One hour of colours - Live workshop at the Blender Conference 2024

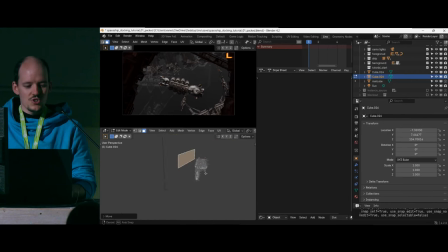(20:41)
If I want to make this transition bigger because I like gradients, you just have to move this shape further away from the surface, closer to the sun, and that way you can control then the hardness of the transition. So I would like try to play around to figure out the location,
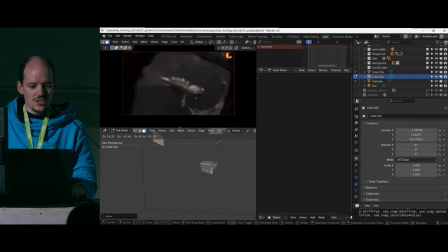(20:58)
how far I have to be away, and then move this shadow shape to be somewhere where it's good. Come on. Yes, yes, yes. Please, please. Come on. I'm not going to be precise in. Sadly. Imagine it's going to happen. Cool. So this way I can control the gradients, so good.
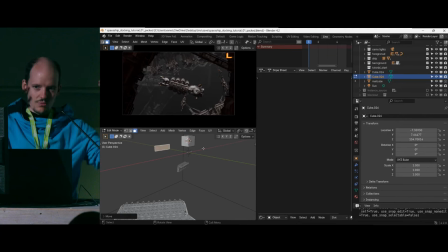(21:16)
I'm now happy with the basic light setup. I have the sunlight. I have my blockers in there for the shadows and to make the contrast higher. And now we can think about actually lighting the object, because one sunlight is maybe not nice enough and we don't even have two colors, right?
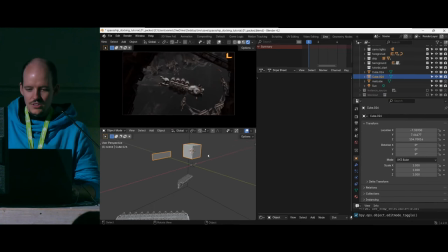(21:33)
It's just black and white right now. So I thought maybe it's easy to just take the sun and make it red. And then I try now the monochromatic color combination, right? We just pick one hue, and then say, okay, I make my sunlight red, and we are done, right?
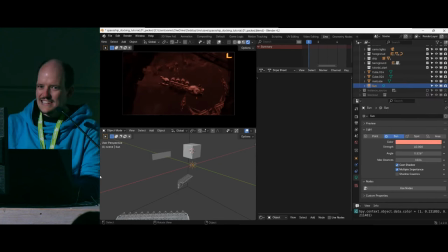(21:51)
So we have a monochromatic picture. But this looks like us. Like, no, this is... And then I tried with the volumes and trying to make the volume colored, and somehow my goal would be to make the ship pop a bit more,
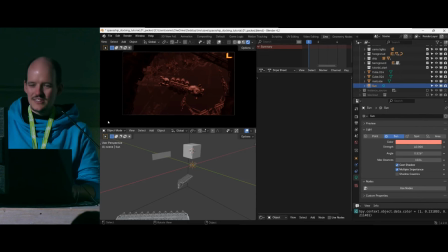(22:04)
but with this one sunlight, it didn't really work. So whatever I tried, it didn't work. So I thought, can I have a second sunlight, please? Of course, no, because if you add a second sunlight, you just get the problem that everything gets brighter and that kind of really separated. And then I got nasty.
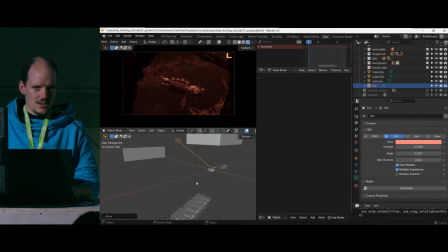(22:20)
So I thought, okay, I cannot have two suns, but I could do a light which looks like a sun and then block the real sun from this area, which looks like a sun, and then I can separate the foreground lighting from the background sun lighting. So I will just try to do that here in life. Yeah, yeah. Cool. So what you can do...
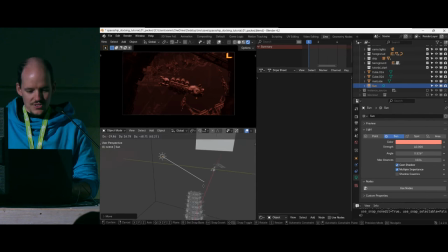(22:39)
I just move my sun a bit away. Actually, it can, does it? Yeah, the sunlight is currently perfectly facing the ship, so I just duplicate this is my second sun now. And the first one, I will change it to be not a sun, but a spotlight. And I make the spotlight like ridiculously small spot size, like 1 degree.
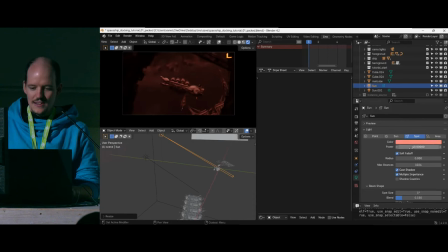(22:57)
Amazing. So I really have a thing shining on the spotlight. And I will also make it just for now, just non-saturated. And you give it like full beans, like whatever you want. I don't know how much we need to. Like, don't hesitate to just break Blender. Still not bright enough. Yes. Brighter. Yeah, amazing.
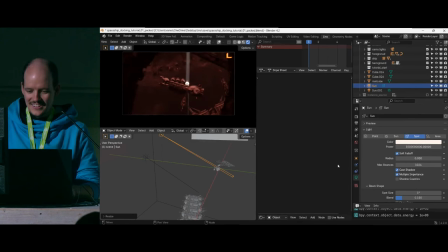(23:15)
Now we have a sun. Ah, good, good, good. So, as you can see, I don't want this spotlight to actually cast volumetrics because it's kind of nasty and you can sometimes see the fakery. So, for all these lights I'm using now for casting, for illuminating the ship,
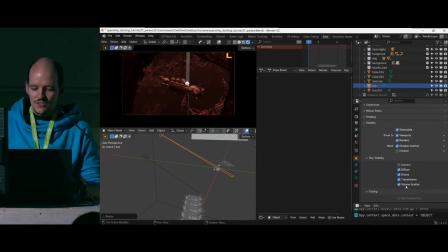(23:29)
I'm just taking away the possibility for them to do any scattering for the volume scatter. So an object here, a volume scatter, and now we don't see it anymore. So we're getting closer, right? So I'm like sun, one big ass sunbeam. So I need to move this fake sun now so far away that it's far,
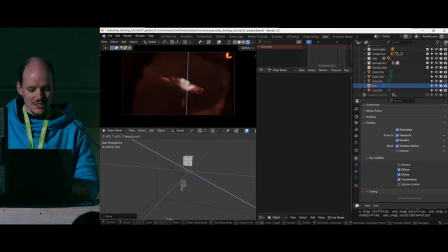(23:46)
that it's kind of, yeah, gets big enough, the 1 degree angle, that it actually illuminates the entire ship. So here, roughly, right? But I'm not going to illuminate the entire ship, but I will tell you later why. Like this. Okay, we are further away, so I have to be
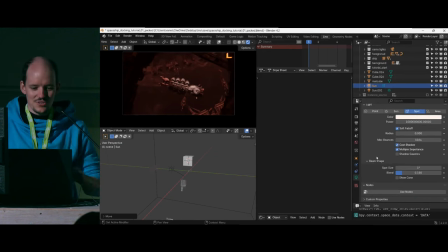(23:59)
brighter. On the way here to the conference in the train, I had another idea to do this with an area light, because now you can change the area light spread to be like completely parallel, but I didn't have time to test it. So maybe instead of spotlight, you can use an area light and then change the spread to be like perfectly parallel light, and then you have full control over how large the sunlight will be.
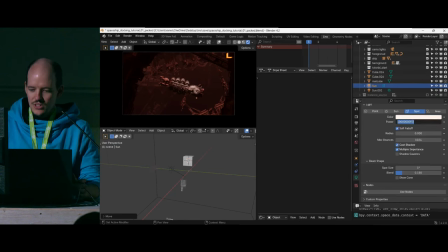(24:18)
Right now it's just a radius here. Good, so even more on zeros, because I like zeros. Ah, awesome. Good. It still looks not great, right? But as I talked about gradients, and this is not a gradient right now. It's just a flat surface on the ship. Even with the sunlight before, the ship was just like, because it's perfectly parallel light, I didn't have a gradient on the ship.
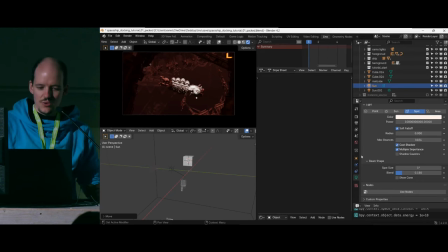(24:38)
So what I'm trying here with the spotlight now is to get a gradient on the ship, that the center of the scene, where all my focus gets drawn into, is a bit brighter than the front of the ship. So in the spotlight, I can blend it.
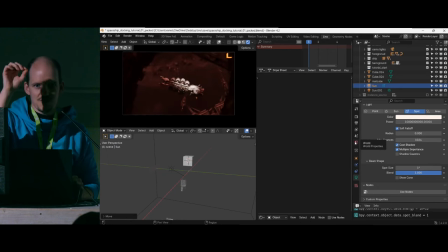(24:49)
So the center of the spotlight is full intensity and that fades softly to the edges. So I start to get a gradient here and I have to move my spotlight around to get to the right position. Where is it again? Back there. Oh. So bye-bye spotlight, and we just drag it as much as we need to get a gradient in there.
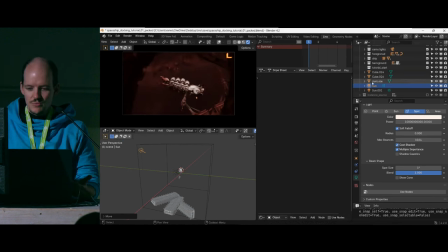(25:07)
Good. So now I have full control over the background color and the foreground color. And I would also then start to actually block the sunlight from the ship. So I only really only the spotlight color hitting the ship and not the sunlight in the background.
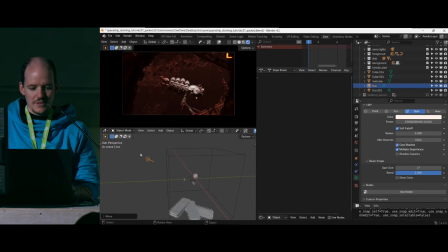(25:23)
So to do that, I would need to place a shadow blocker behind this spotlight. And I can just try to see that.
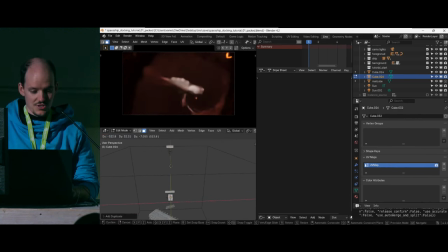(25:36)
I have a save game prepared, so if that doesn't work here in live speed, I can just load the save and then we continue from there, which I actually will do. Yes, good. Now you can see that I'm starting to block the foreground, and only if the ship is only illuminated by the spotlight anymore and nothing, not by the sun.
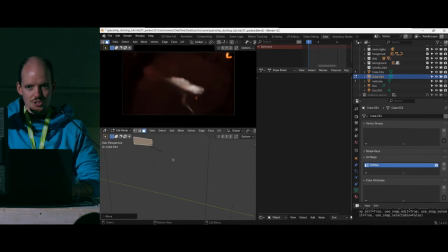(25:53)
So I get full control over what light is actually hitting my ship. Good. So we now have a dirty setting here for the, dirty setting for the foreground. I can, in the background, can make the sun maybe even brighter. I don't know, 60. Yes, good.
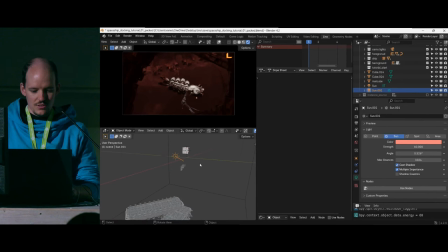(26:10)
And then where's my spotlight? Somewhere. Yeah, here. Hello. Yes. And then here I can try around now. For me, it's not right now a bit too bright, so I don't know, half of the light. Yes, and then I could make any color right now. But as we do, like, how's it called?
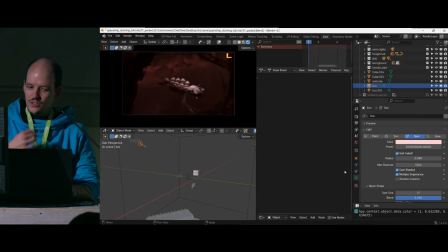(26:25)
Monochromatic, I stay with the red hue and I just take the saturation out. But now we have just a gradient from bright to dark, but we have more gradients, right? We could do like the saturation gradient. So how do we get a saturation gradient onto the ship to make it a bit more fancy?
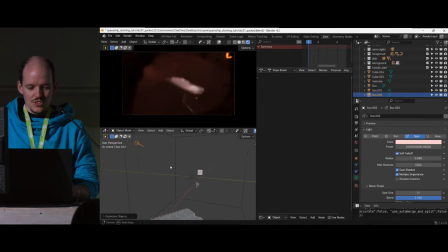(26:42)
My idea here is I just duplicate this the spotlight and I just scale it up a bit so I can see it. And I could take it to be much more saturated than the main color. And then I increase the spread of this light.
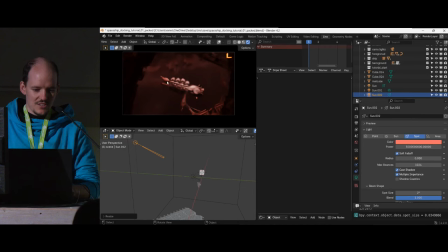(26:54)
So instead of one to do this. So in this case, I get then a gradient from the top of the ship to the center of the ship, which is not only value, but also saturation, because now the more saturated light is reaching further than this thinner spotlight.
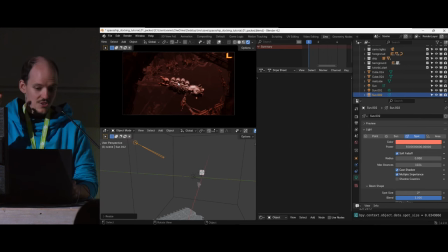(27:07)
So that way I can get a gradient from bright to dark and fully saturated to unsaturated. And that's, that makes this thing pop a bit more. This takes a lot of tweaking, and I'm not going to tweak here.
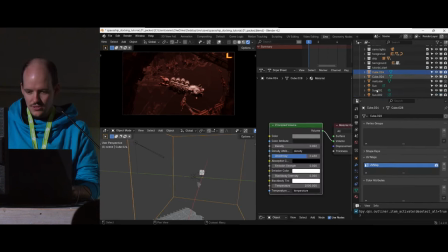(27:20)
So in this case, I will actually now load this APM here. And actually, I should put everything in this collection, I guess.
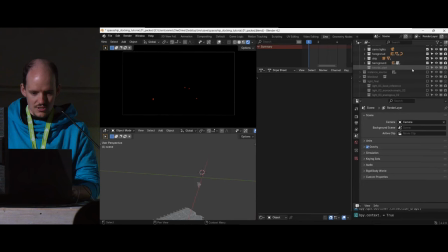(27:26)
So, bye-bye. Yes. Light is off. Awesome. Cool. So, now we take Light Finder. Amazing. Ta-da. Good. So, this is my preparation. Like, when you play around with the values, you got the gradients a bit better set, and the separation between ship and background is made better.
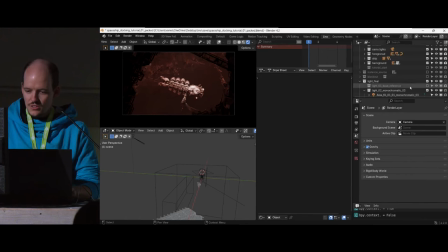(27:43)
What I did forget to do in the... okay, I will go to the tutorial. Sorry, I forgot some lights. Where's my sun? It's so dark. Please help me. Where's my... Why did... There's a button of Control Z, right?
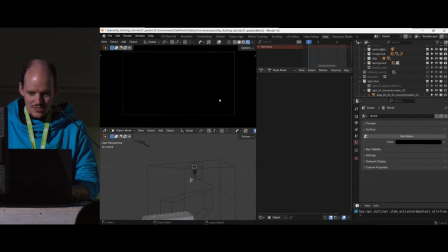(28:00)
That helps me. Probably. Let's go. Come on. Yes. Yes.
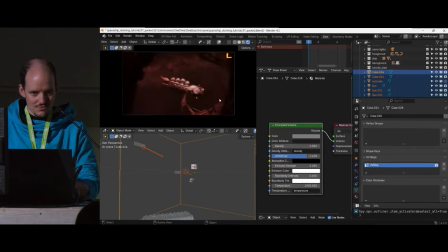(28:05)
Yes. I'm not touching it. It's working. Good. So what I missed now is like I have my foreground and the background, but it's like... Oh, I should probably like...
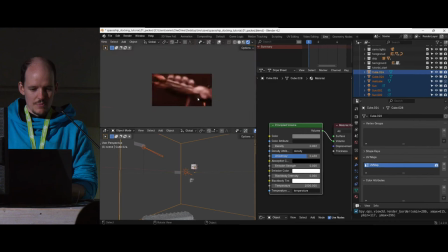(28:16)
Can I... Control B? Control B, please. Yes, awesome. Good. So my problem here with the ship is it's not talking to the background at all. It feels like super put on top. It doesn't feel integrated into the scene. So in this case, we now have our key light for the sun.
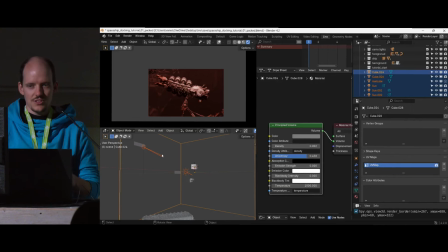(28:32)
It's like putting half of the ship in light, or fake suns. But we need the ship to be more integrated. And we can do this with rim lights. Like I have my, in the background, we have like this dark orange color,
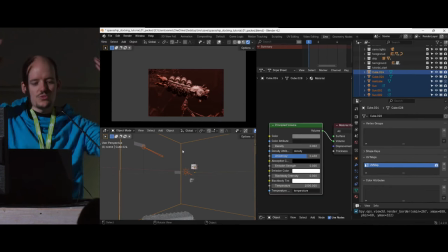(28:45)
and there are probably some objects off screen which are reflecting onto the ship to make then the object look more integrated. So I will do that. So we just go to our Shippy.
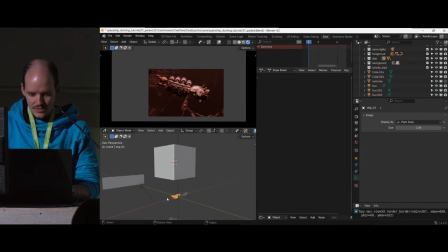(28:58)
I have a numpad.